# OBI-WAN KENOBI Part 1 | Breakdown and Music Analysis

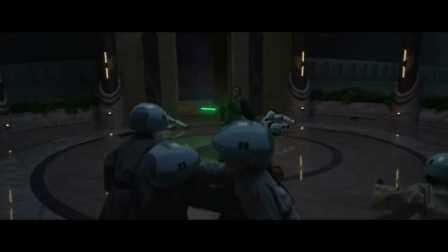(0:00)
Hello there, and welcome back, Star Wars fans.
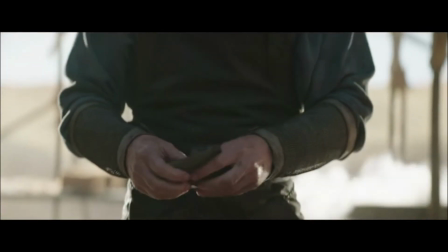(0:03)
The first 2 episodes of the Obi-Wan Kenobi series have finally dropped, and they were amazing.
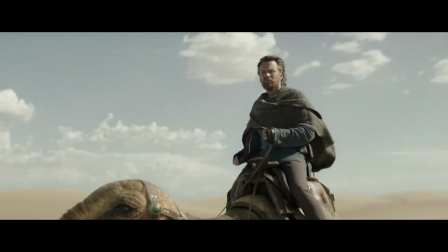(0:09)
I felt horrible and depressed watching Obi-Wan fight against his Jedi impulse to help.
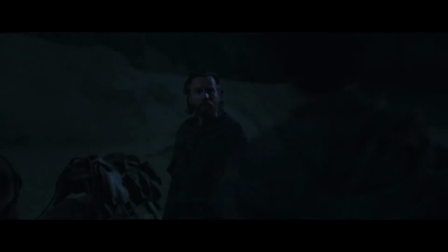(0:15)
I felt miserable with him.
The fight is done.
And I loved it.
We lost.
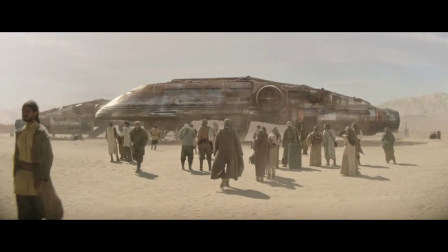(0:20)
Today, I'll be breaking down the music in part 1. My name is Derek, and this is Star Wars Music Analysis.
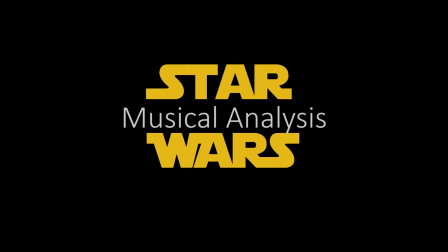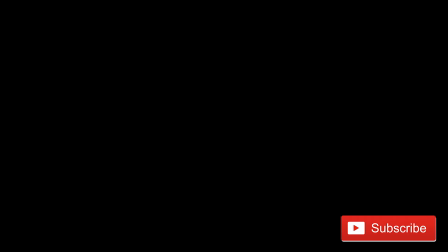(0:38) Do it.
After the initial recap scene that I felt really helped this show have immediate continuity,
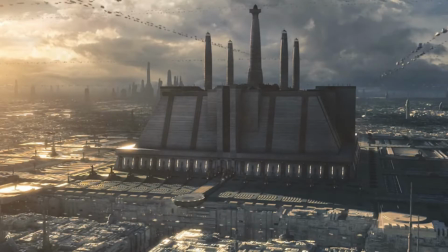(0:47)
we open on the Jedi Temple during Order 66, and this class of Padawans undergoing training.
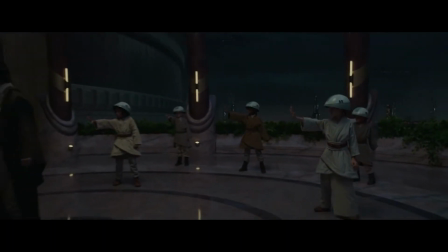(0:54)
The music begins peacefully as everyone is unsuspecting of what is already unfolding.
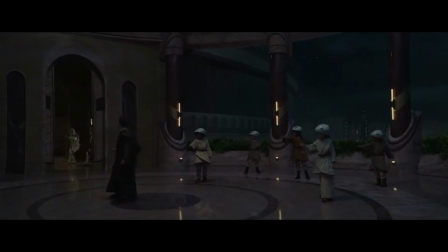(1:00)
As the clone troopers break through the door though, the music immediately is interrupted just like the overall moment.
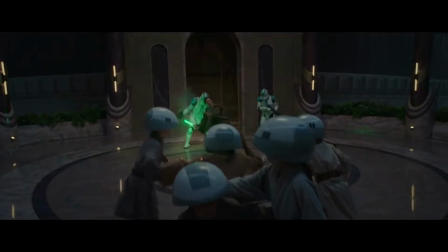(1:07)
As the scene continues through the halls of the Jedi Temple,
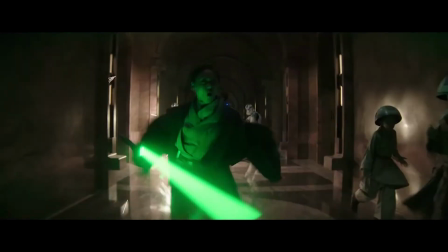(1:11)
the new energetic music keeps us on our toes by never staying with a consistent beat pattern.
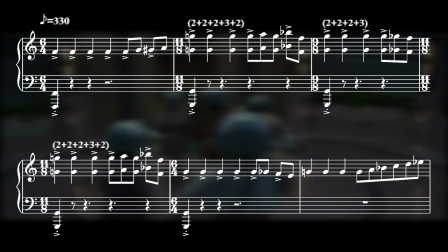(1:18)
The meter seems to be changing almost every measure, which gives the audience a disorienting feeling,
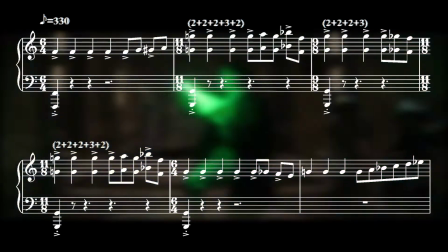(1:25)
just like the single shot through the hallway, where we can't see everything that's happening behind us is doing as well.
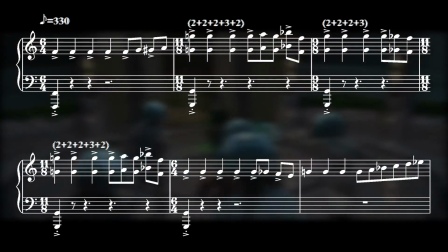(1:32)
In addition to the meter changing,
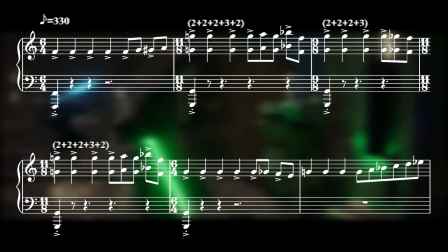(1:35)
pulses within some of the measures are changing as well as we move between beats with 2 and 3 subdivisions.
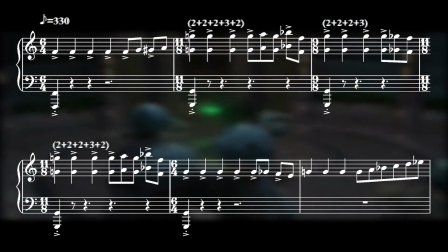(1:42)
Where we hear beats of 2 and 3 subdivisions juxtaposed or put next to one another,
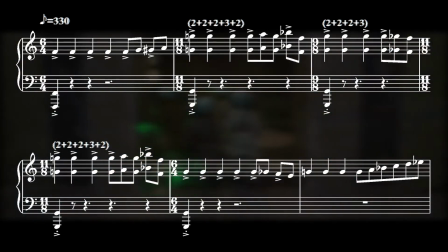(1:48)
and it offers a feeling of excitement and again, disorientation.
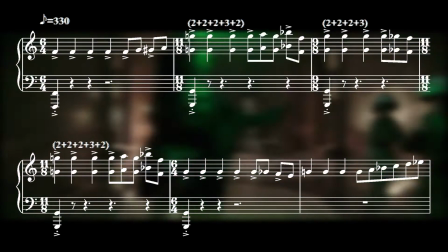(1:53)
In this excerpt, these are the beats that are receiving an extra 8th note.
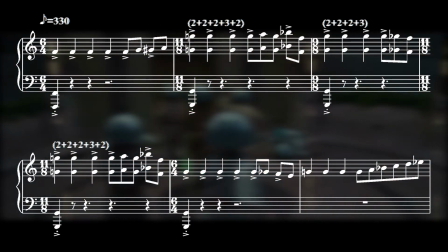(1:58)
It keeps us unsure of what exactly will happen, just like this scene for these young Padawans.
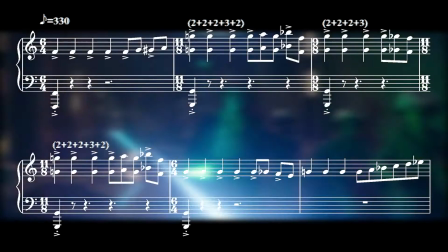(2:05)
This scene acts as a prologue as we then get the Kenobi title card along with this highly anticipated theme by John Williams. This theme is going to come up a lot throughout this episode. Maybe even a little too much, but I'm going to explain how it's being used to give different references to the characters' thoughts and moods throughout. The next scene opens on Tatooine, and if you listen closely,
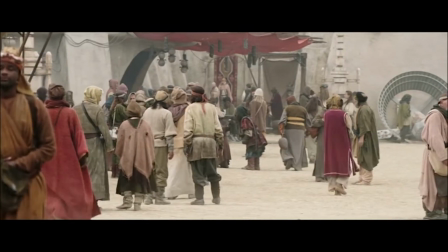(2:31)
the music incorporates what I believe is a doumbek, a type of Persian drum.
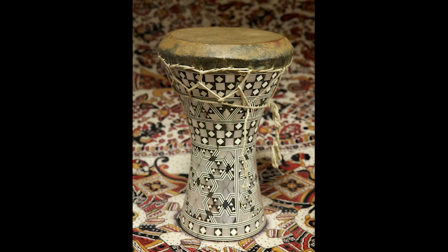(2:37)
I had to wear headphones actually to hear it.
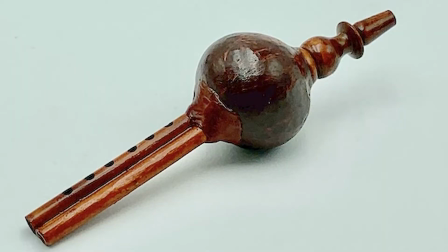(2:39)
We also briefly hear a pungi, which is the instrument that many of us are most familiar with as the snake charmer instrument,
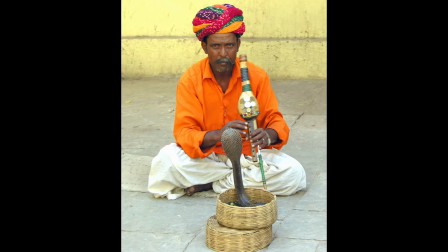(2:47)
and I'm very likely pronouncing these 2 instruments wrong.
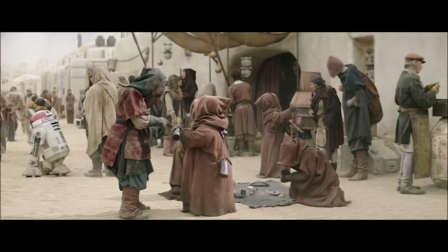(2:50)
And again, I had to wear headphones to hear this, so if you don't hear it, go back with a good set of headphones and give it a listen.
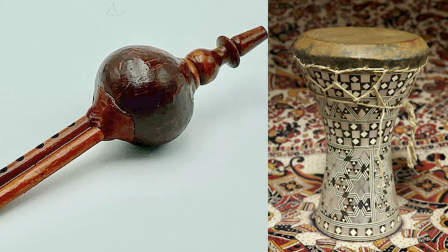(2:59)
Both of these instruments, though, are from the Middle Eastern region in general,
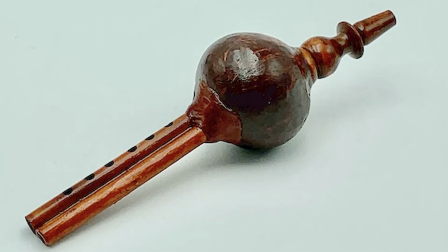(3:03)
although the pungi goes into India and much further east as well,
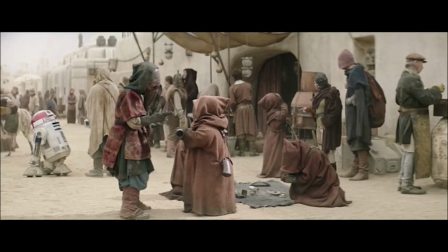(3:08)
giving Tatooine the feeling that we already recognize it to have as being away from the colonial
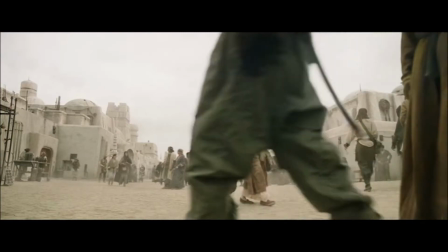(3:15)
civilizations like Europe or the Inner Core and full of instability.
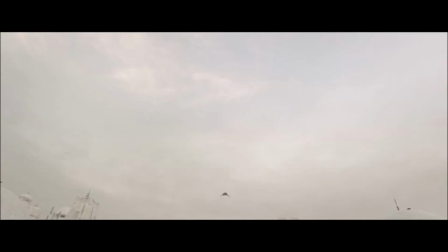(3:20)
As the Inquisitor's ship flies in, lands, and the Inquisitors step off, we hear this low,
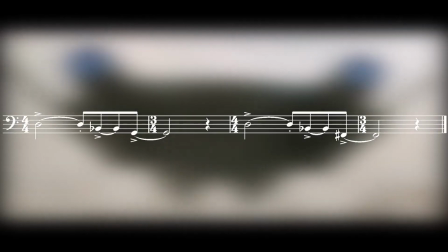(3:27)
deep motif in the brass, and while I haven't seen this confirmed yet, I believe that this is a new theme for the Inquisitors.
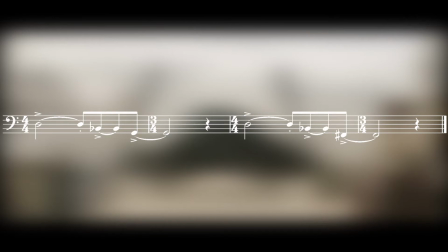(3:36)
The Rebels TV show introduced a different theme for the Grand Inquisitor by Kevin Kiner,
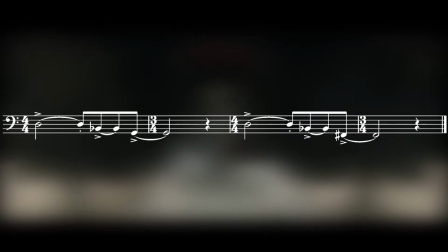(3:41)
so this may be replacing it, which would be a shame, or it could be for the entire Inquisitorius.